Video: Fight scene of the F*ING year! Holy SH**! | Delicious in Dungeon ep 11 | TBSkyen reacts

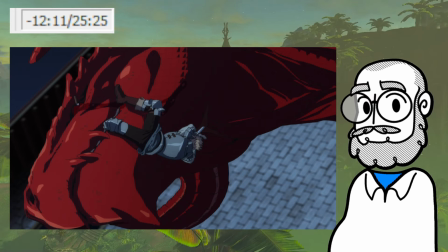[44:34]
was doing. And if they had just made the plan, and it had gone off without a hitch, and they just kill the dragon, even if they still find the corpse inside, right, they still find the skull, and it's like, oh no, Fallon has been digested, there's a twist.
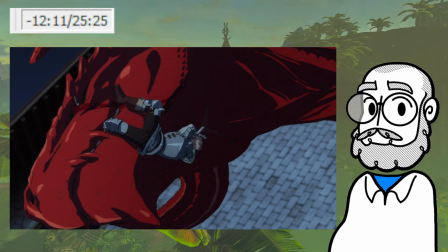[44:50]
What makes the end of the fight, and what makes the conclusion of the fight satisfying is that everyone has to sacrifice something for it, right? Like, everyone...
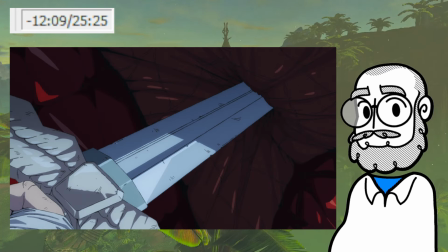[45:01]
Like, it takes a lot out of absolutely everyone to do it.
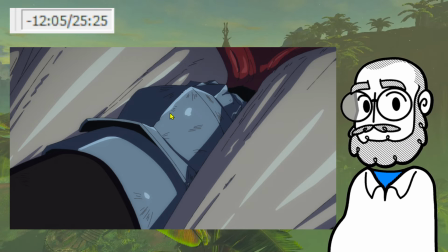[45:07]
And also, just, I have to say so much about the fucking rendering of light and shadow, because, like, they're really only working with, like, three tones, right? Shadow, neutral, highlight, right? And then, like, occasionally pure black shadow, but they're only working with that, but, like, the sense of volume you get
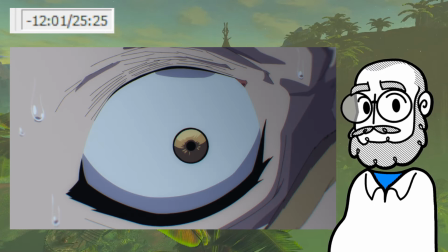[45:28]
from the things that they highlight, they work with, is like the sense of geometry, the sense of
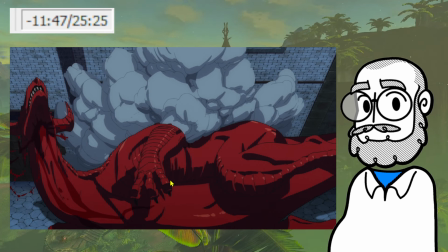[45:36]
depth and fullness in the shape of the damn thing. Like, props to the absolute massive props
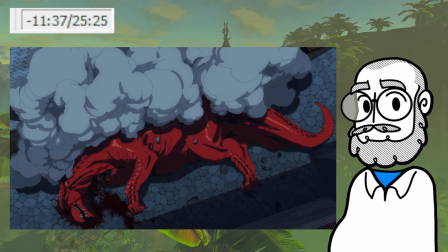[45:44]
to the, like, colorists and lighting directors working on this thing, because
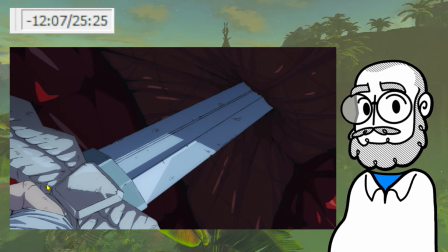[45:52]
the dimensionality that you get in these pivotal moments. Like, look at his fucking sword here. Look at the shape, the volume, the depth that all that lighting and all those shadows and all that rendering is giving it as an object as it pushes in
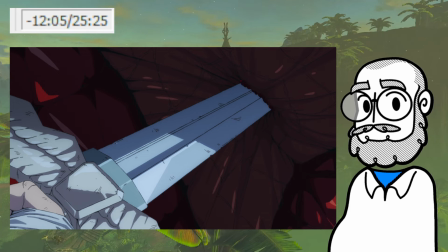[46:12]
to the dragon's neck. Like,
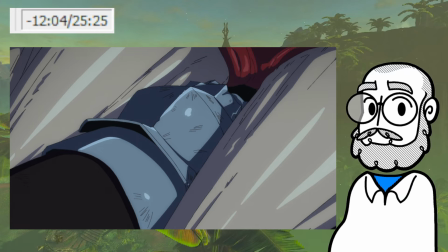[46:17]
absolutely gorgeous. The rendering on the blood as well is fantastic.
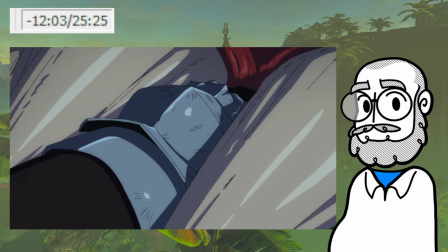[46:22]
Like,
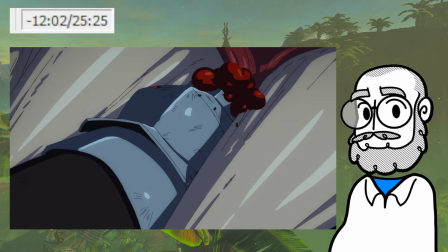[46:26]
the way that it's being squeezed, like slime from a tube almost, like really kind of gross and like horrible,
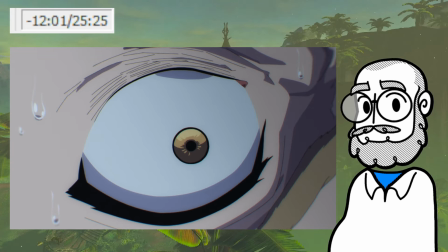[46:34]
and then bursts, like, ugh. It's visceral, it's gory in a way, like, in a way that doesn't feel like shock effect, right?
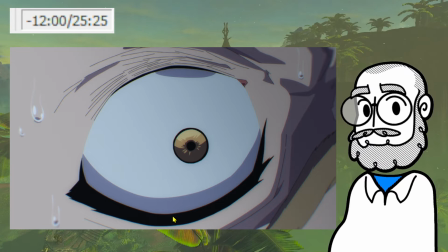[46:42]
Like, it doesn't feel like this is gory because it's like, yeah, it's edgy, it's like, ah, oh, it's like a slasher movie, it's like, yeah, blood everywhere, gory. It feels like it's bloody because, like, that feels true to the brutality of the moment, I feel.
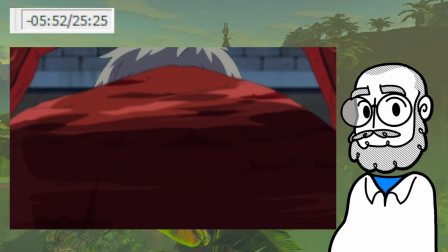[47:00]
What a fucking fight scene. What a fucking fight.
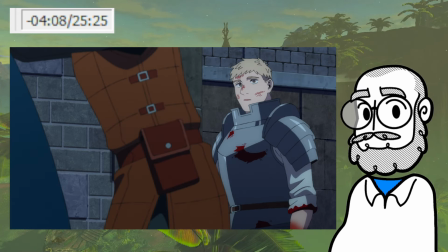[47:07]
That fucking ruled. That was excellent. And then ending it on a memento mori.
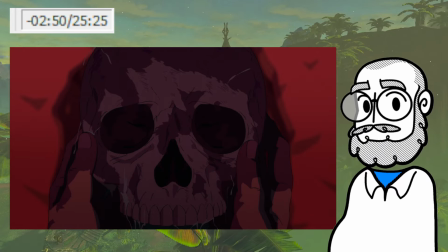[47:18]
Spicy. Good. Oh, I want the next episode so badly. Anyway, I'll be back when that one's out.
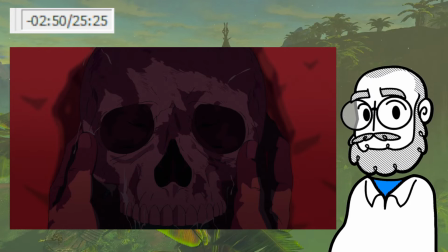[47:24]
Bye.